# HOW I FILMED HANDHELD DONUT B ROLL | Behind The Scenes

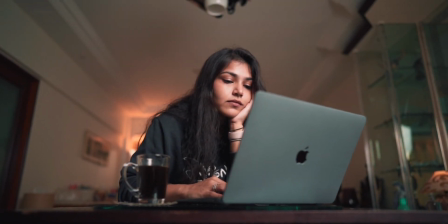[0:00] As a result of the outbreak, your city going to average may be endangered by a local agent.
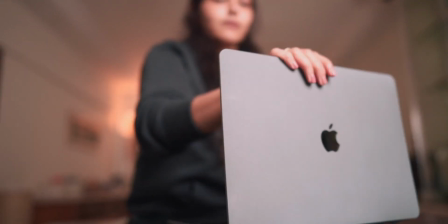[0:04] If conditions at your location make this a possibility, you need to concern staying in place until the threat has subsided.
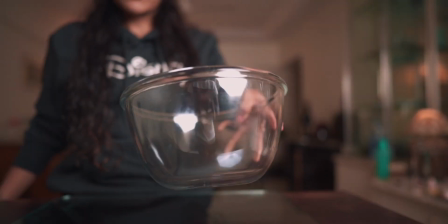[0:11] Don't blow it over.
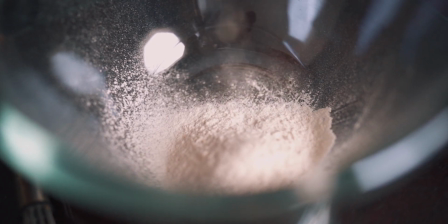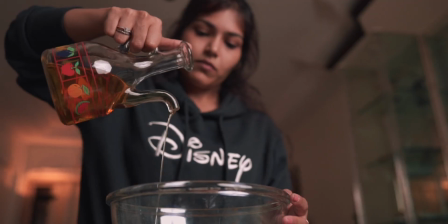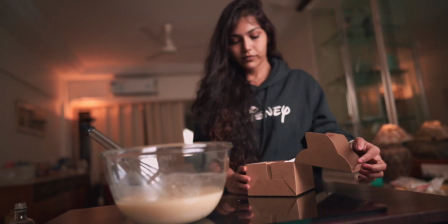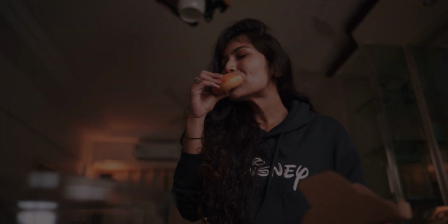So that was the video sequence I recently created. And a lot of you guys have been wanting to know how I go about shooting these sequences. What camera do I use? What lenses do I use? So I'm going to break it down for you in this video. Starting with the equipment, I showed all of my videos on my Sony a7S III and it's a fantastic camera. I absolutely love it. Then for this video, I used two lenses. One of which is my main lens which is Sony 24mm f1.4 G Master. This is my absolutely favorite lens for B-roll sequences and I can't stress enough how good this lens is. Now another lens that I used in this video was a Zeiss Batis 85mm f1.8. This is again a fantastic lens and I use this lens for almost all the compressed shots that I want to take in my video. Now for the lighting part I used a Godox SL200W which is a fairly powerful light for these kinds of shoots. Now before I start shooting any of these b-roll sequences the first thing that I do is find my music because it helps me visualize my sequence better.
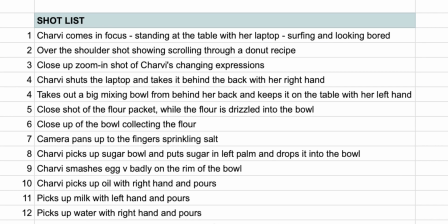[1:55]
Now what I'll do is I'll start preparing a shortlist that will ensure a smooth workflow.
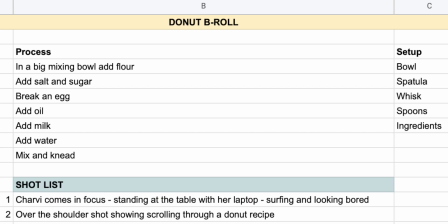[2:00]
It also helps me prepare a list of equipments and props that I'll be needing in my shoot. Now let's get down to the actual behind the scenes.
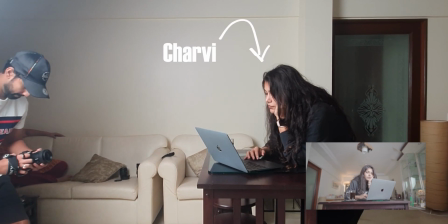[2:10]
So for the first shot I wanted to emphasize on how Charpy was bored and trying to look for an engagement in a computer.
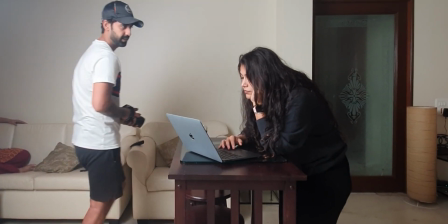[2:18]
So I decided to take a push-forward camera movement keeping my hands as stable as possible.
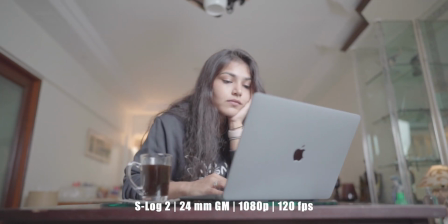[2:24]
This is the raw footage I got and as you can see it is still a little bit
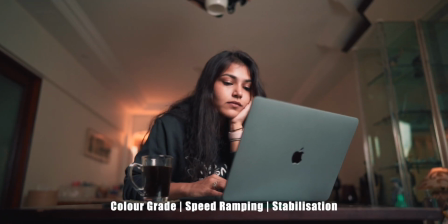[2:29]
shaky and this is the final shot after adding some color grade and effects.
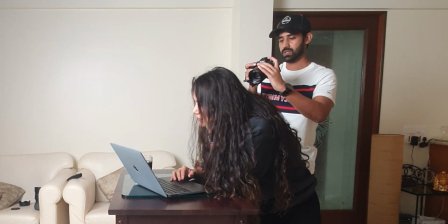[2:34]
Moving forward I wanted to take an over-the-shoulder shot showing Charvi reading about a donut recipe for
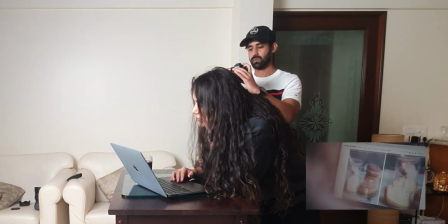[2:41]
which I used my Zeiss Pad is 85 mm to really draw viewers attention onto the laptop screen.
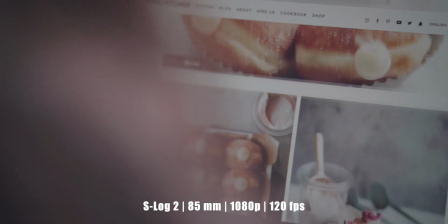[2:51]
This is the shot I got and
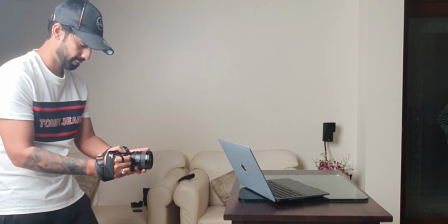[2:58]
here's the final shot. Now for the next shot I switched back to my 24mm G Master lens.
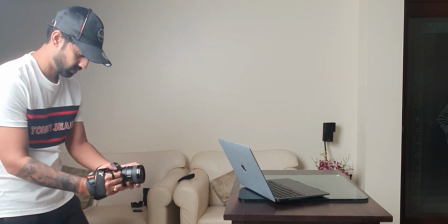[3:05]
This shot was kind of tricky where the first seamless transition of this sequence is supposed to happen.
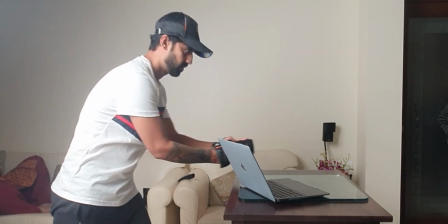[3:12]
In this shot Charvi is supposed to look ready to make the donut.
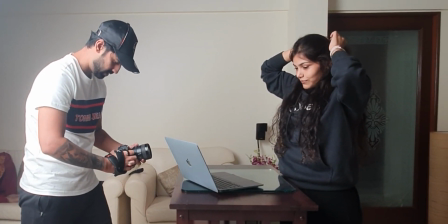[3:17]
She shuts her laptop close, takes it behind her from one side and takes out a mixing bowl to start the process.
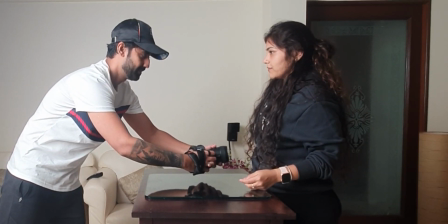[3:28]
After the first half of this transition I tried my best to keep everything still
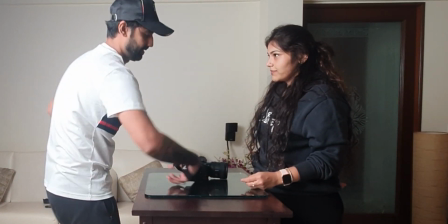[3:33]
and replaced the laptop with the mixing bowl in her hand then
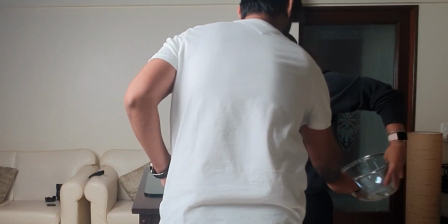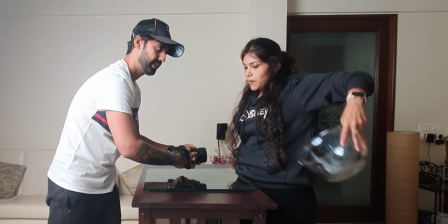[3:45]
I I
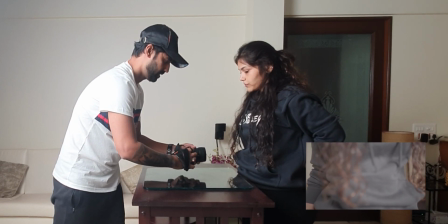[3:54]
took the second half of the transition hoping it to match perfectly.